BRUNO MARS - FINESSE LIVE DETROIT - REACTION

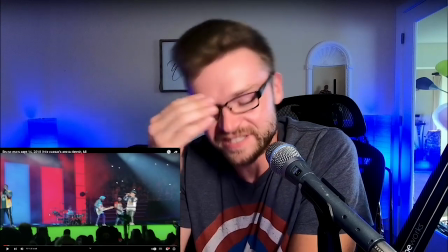276s
God, he sounds good. Come on, man. Bruno just like, he shows no sign of weakness.
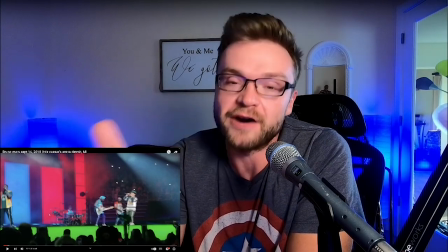282s
Like, in my opinion, there should be a few notes that should sound like he's fighting for them a little bit more, trying for them a little bit more. And he just sounds so casual.
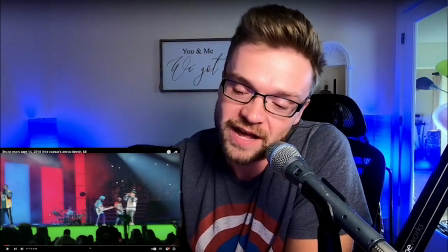290s
It's just wild. It's great to see Jamario and Fred playing, like, and dancing, playing back and forth, man.
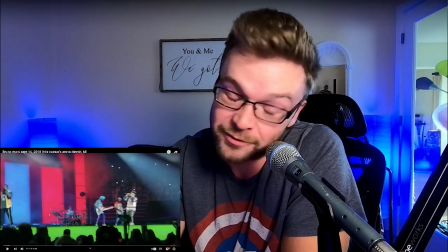294s
It's so good to see.
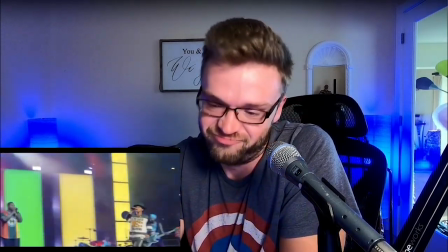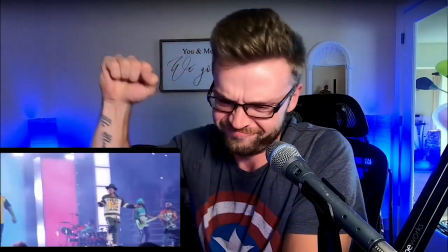301s
Come on.
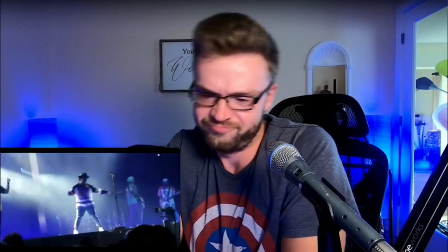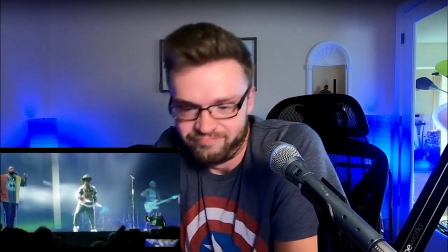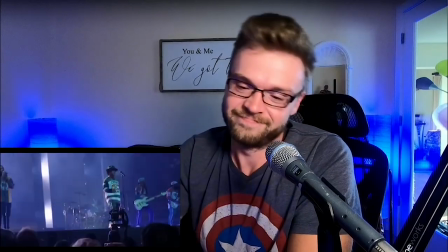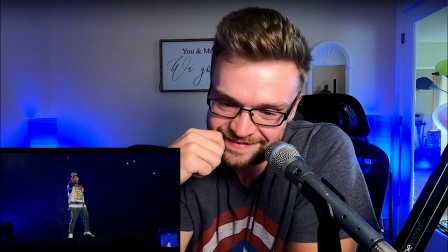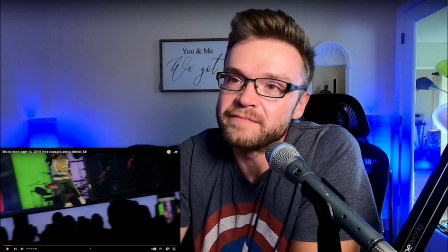330s
It's dope though. It's like, cause like I'm daydreaming about the roller coaster, right?
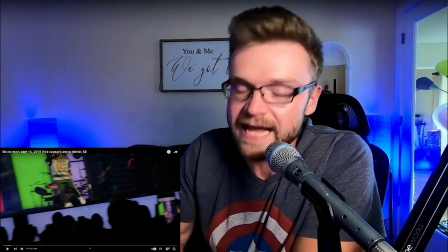335s
So where they start the song off, it's all hype, it's all energy. They're dancing, and it chills right out, right?
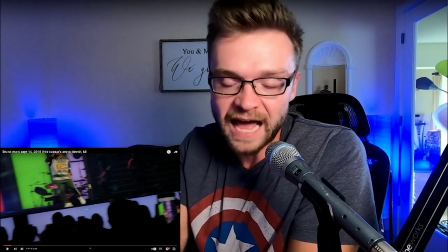341s
And then to create that kind of energy again, it's like you almost have to do like a dead stop, like mad vocals, a little bit of keys, and then that big like the two shots and back into the beat,
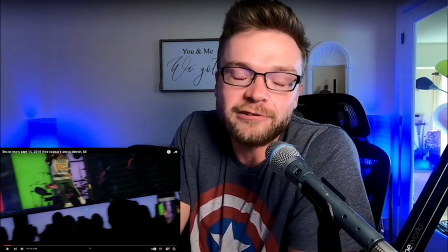349s
cause like you have to find creative ways to make the energy stay, right? And it's just like, what a great way of handling this.
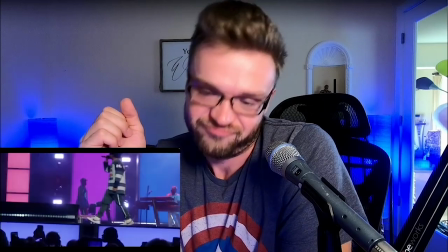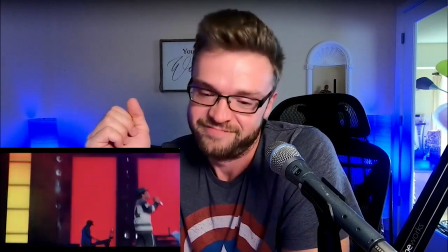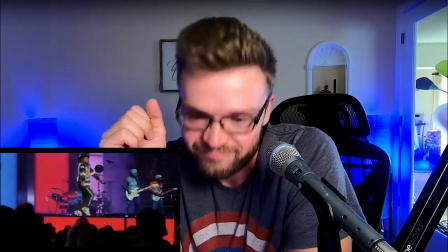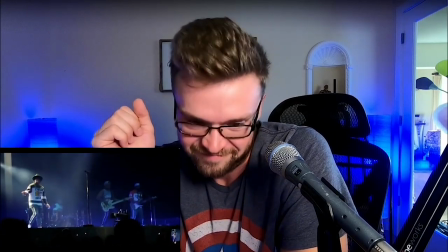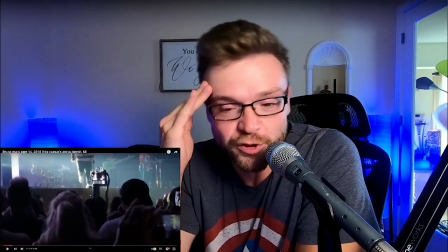397s
Man, so smooth, man. Bruno's so smooth. But like, so there's a couple things that are going on that are kind of interesting.
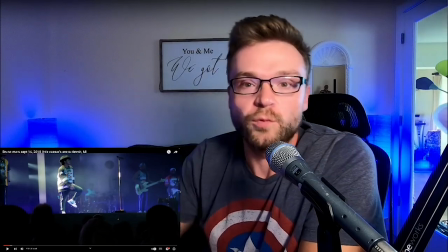403s
So like normally during like lead sections, like say like if one of the horn instruments doing solos or like the guitar player is doing a solo or something,
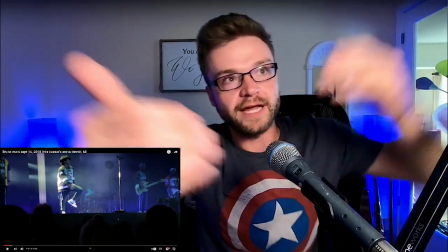410s
you'll dim the wash lights, so the like lights that are like facing you so that the audience can see you.
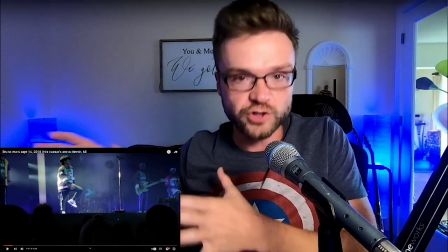415s
You dim that from the band and it kind of separates you a little further. And then if you highlight one or two people, they kind of stand out a little brighter because you don't have just wash covering the stage, right?
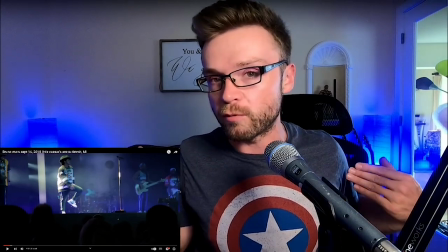423s
And they're playing a lot of that in this kind of scene where Bruno's dancing. They're giving him like a reverse silhouette, so like more bright lights behind him coming forward, and it's really cool, man.
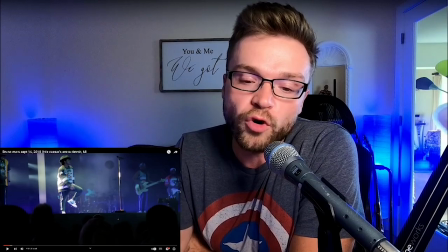432s
It's a really cool visual effect, and it makes it that much like more spectacular when Bruno steps up to the microphone and now you can see him again.
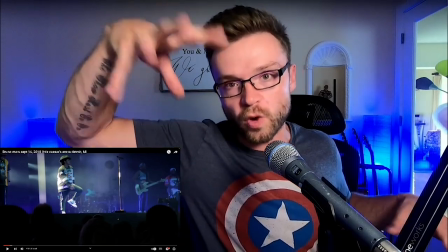440s
He's all lit up, right? And like you'll see that in lots of endings of songs, the wash lights go out and then the backlighting go out, and it's just dramatic, right?
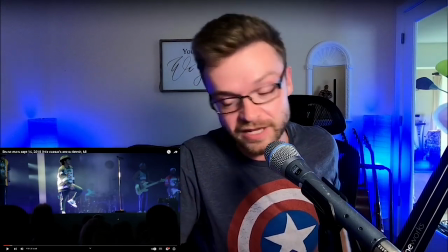447s
It's just charismatic lighting, that's all. It's really neat to see. It adds so much.
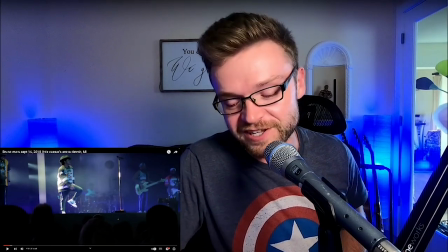452s
Like, you know, like next time you're watching live performance, let me know if you see it. See how dark it is on him right now?
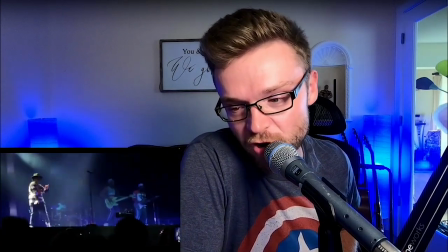458s
Look at Jamario and Fred. Look at them.
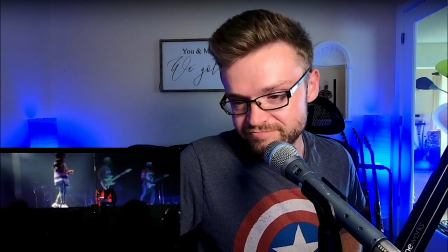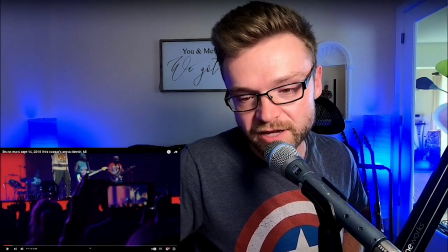469s
Now they're all lit up, right? So you can see like all the colors in his shirt. You can see Jamario again. They're starting to fill everyone up.
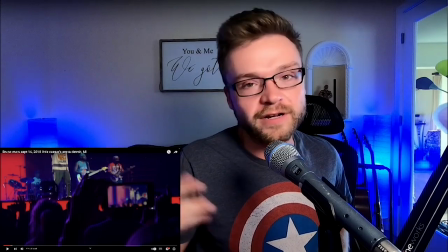475s
So like if it's spotlights that go out, et cetera, right? Right, right. You know what I'm talking about.
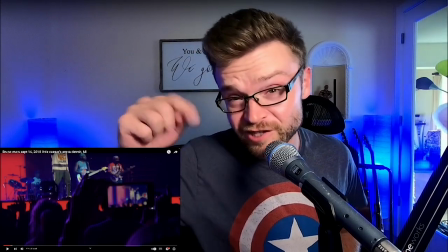479s
If you like this stuff, check me out on Patreon. I'm telling you.
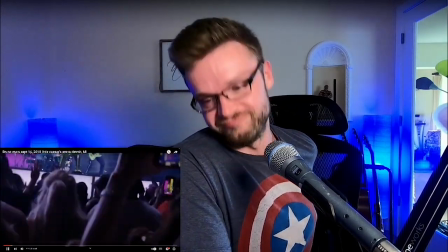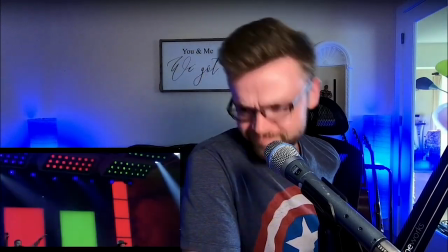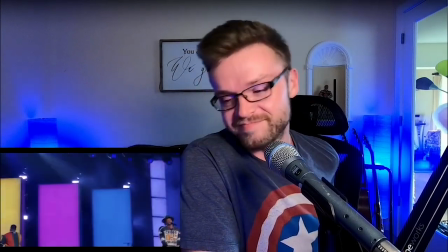493s
Nice.
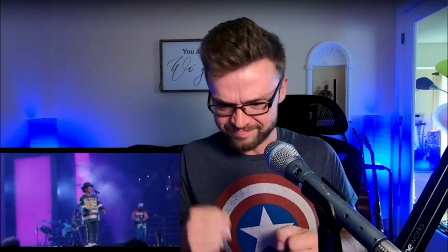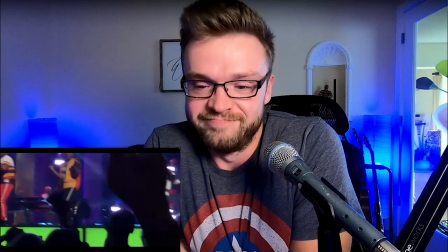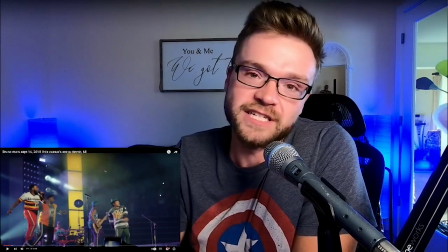504s
Like this whole section here just kills this for me, man. Like it was so neat to see just how like tight they were.
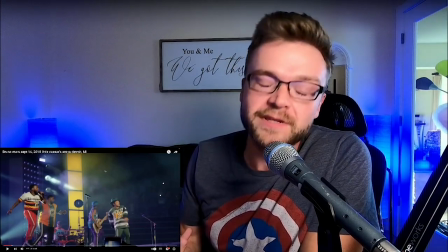512s
It looked like they were having fun, like genuinely having fun. They all moved to the one side of the crowd.
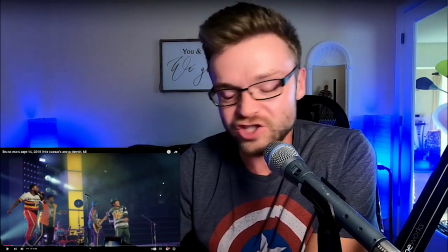517s
The crowd's interacting with them, man. Just like the energy, it must just be like a like an amazing, incredible life they live.
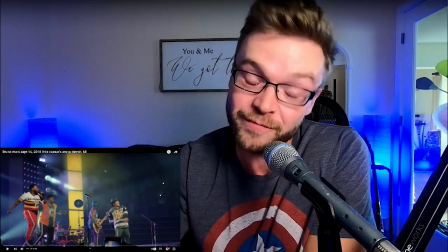523s
I hope, because it was amazing to see.